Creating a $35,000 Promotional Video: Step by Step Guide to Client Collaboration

While you're at it, like before I continue more, why don't you subscribe to my channel and like this video?
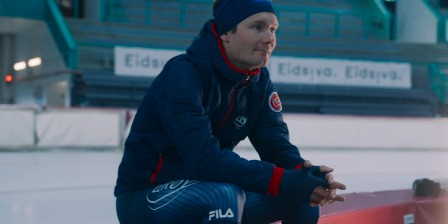Okay, let's get back to it. As an athlete, you need to have the confidence to perform when you're on the start. So if Svede did not know that his gear was okay, or if he did not know that his preparations were good enough, he would probably not perform as well.
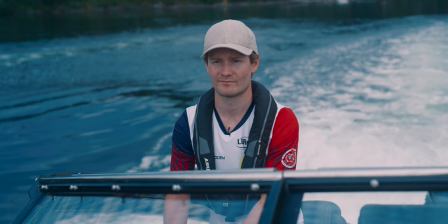And the same thing goes for being on sea, which is like obviously a question of safety. You want to have a good time on the ocean or on the water, but if you're not feeling safe, you're not getting the same experience, right? So linking these two things of safety, preparations, feeling confident, having those things together, that kind of made the foundation for our story in this case. So So I needed to get the yes or the go from the client, which was in this case their marketing or advertising agency. And what I needed to do was present the storyboard. So I told them that I want this and this and this to be in here. This is the voiceover that I think we can use. When I got the yes from them, we could start filming.
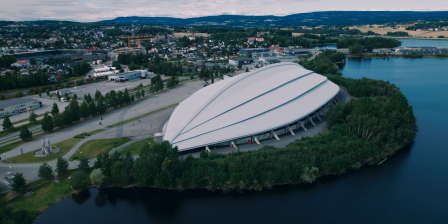So I went up to Hamar, where Svetty was for a training camp.
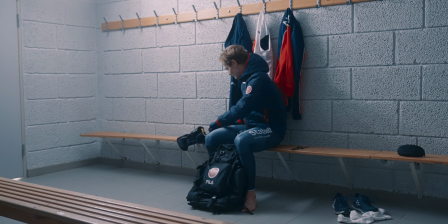Went to the locker room where I thought that we can make get this American Story vibe of him changing, preparing, getting it moody with some backlight, and not making it too complicated, but still getting this feeling of him really preparing.
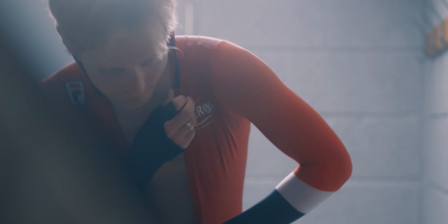Just checking his skates, seeing if everything was okay, getting dressed, which is actually his last preparation going to onto the ice, but to a lot of people it will feel like these are his preparations. I feel like this illustrates all the work he's been putting in over the last year or years. In terms of lighting for this one, I wanted to go for a simple setup. And I really believe in making it simple.
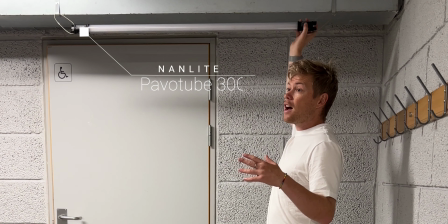You don't need to make it super complicated. We have this light here. I was actually planning on using much more light, but I don't think we need that.
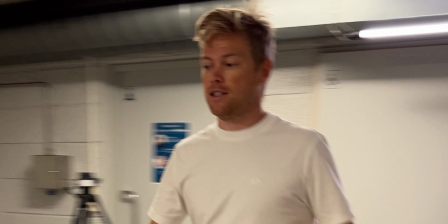So
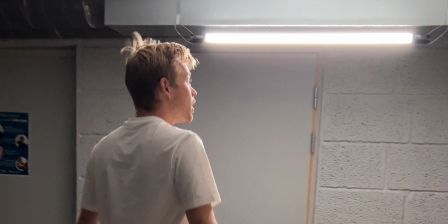I think this might be enough, because all I want to do is make a backlight on him.
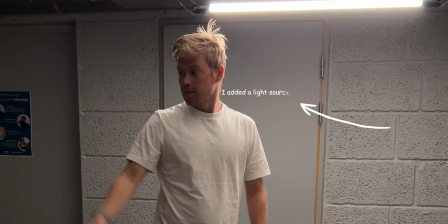We're gonna film him from the other side where we have the shadow light. Thank you. Let's see how it goes. In a lot of videos, they will tell you that you need all these lights, all these things to make a good or well-lit scene. Yes, you do need that in some cases, but sometimes you only need one light source, and I love backlighting things. And then I use this. There we go. There you can see it. You got fog on a can, which is pretty convenient.
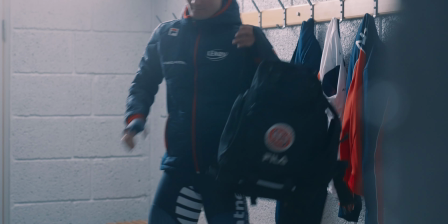Anyways, having it more moody just because of this, making it more cinematic.
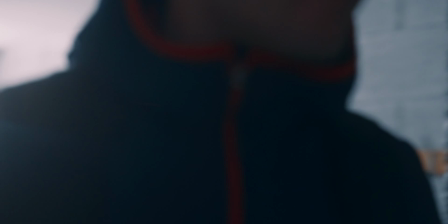Actually had to take down the lights that were actually there, like the normal lights that they have in the building, and replace them with my tubes.
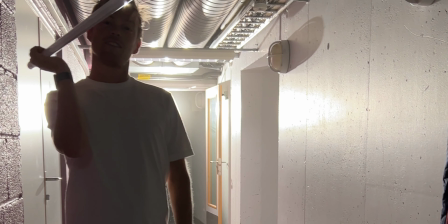What we're doing is that we're taking these down because these lights suck, and we're using mine instead, that one.
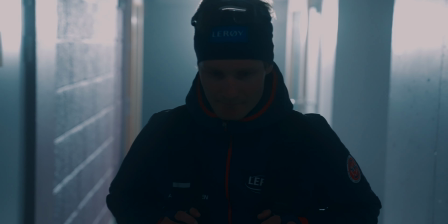So the shots did not actually come out as good as I wanted to, and this is not the shot I'm the most happy with in this production. Just want to emphasize that using your own lights instead of the lights that are actually there, that is always necessary, because in 99% of the cases, the lights that we use for our normal use is not good enough for our film. And so the next part of the production was obviously filming Sveta on the boat, which we did a couple of weeks later in Bergen.
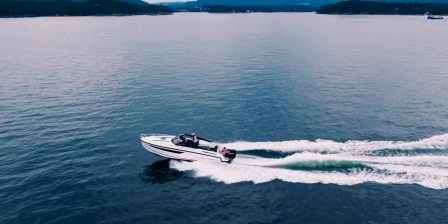And I used a lot of drone shots because they just looked better, and it's kind of hard to get these super cool shots of
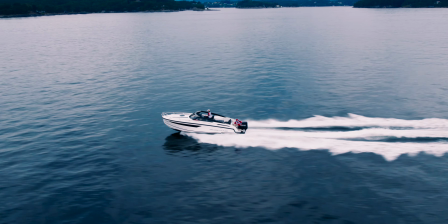Sveta on the boat, making it seem dramatic. And the drone shots served as a dramatic shot in a way.
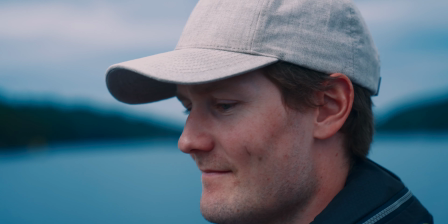I wish I didn't use this shot in it, because it kind of takes it down a bit where we're on a top.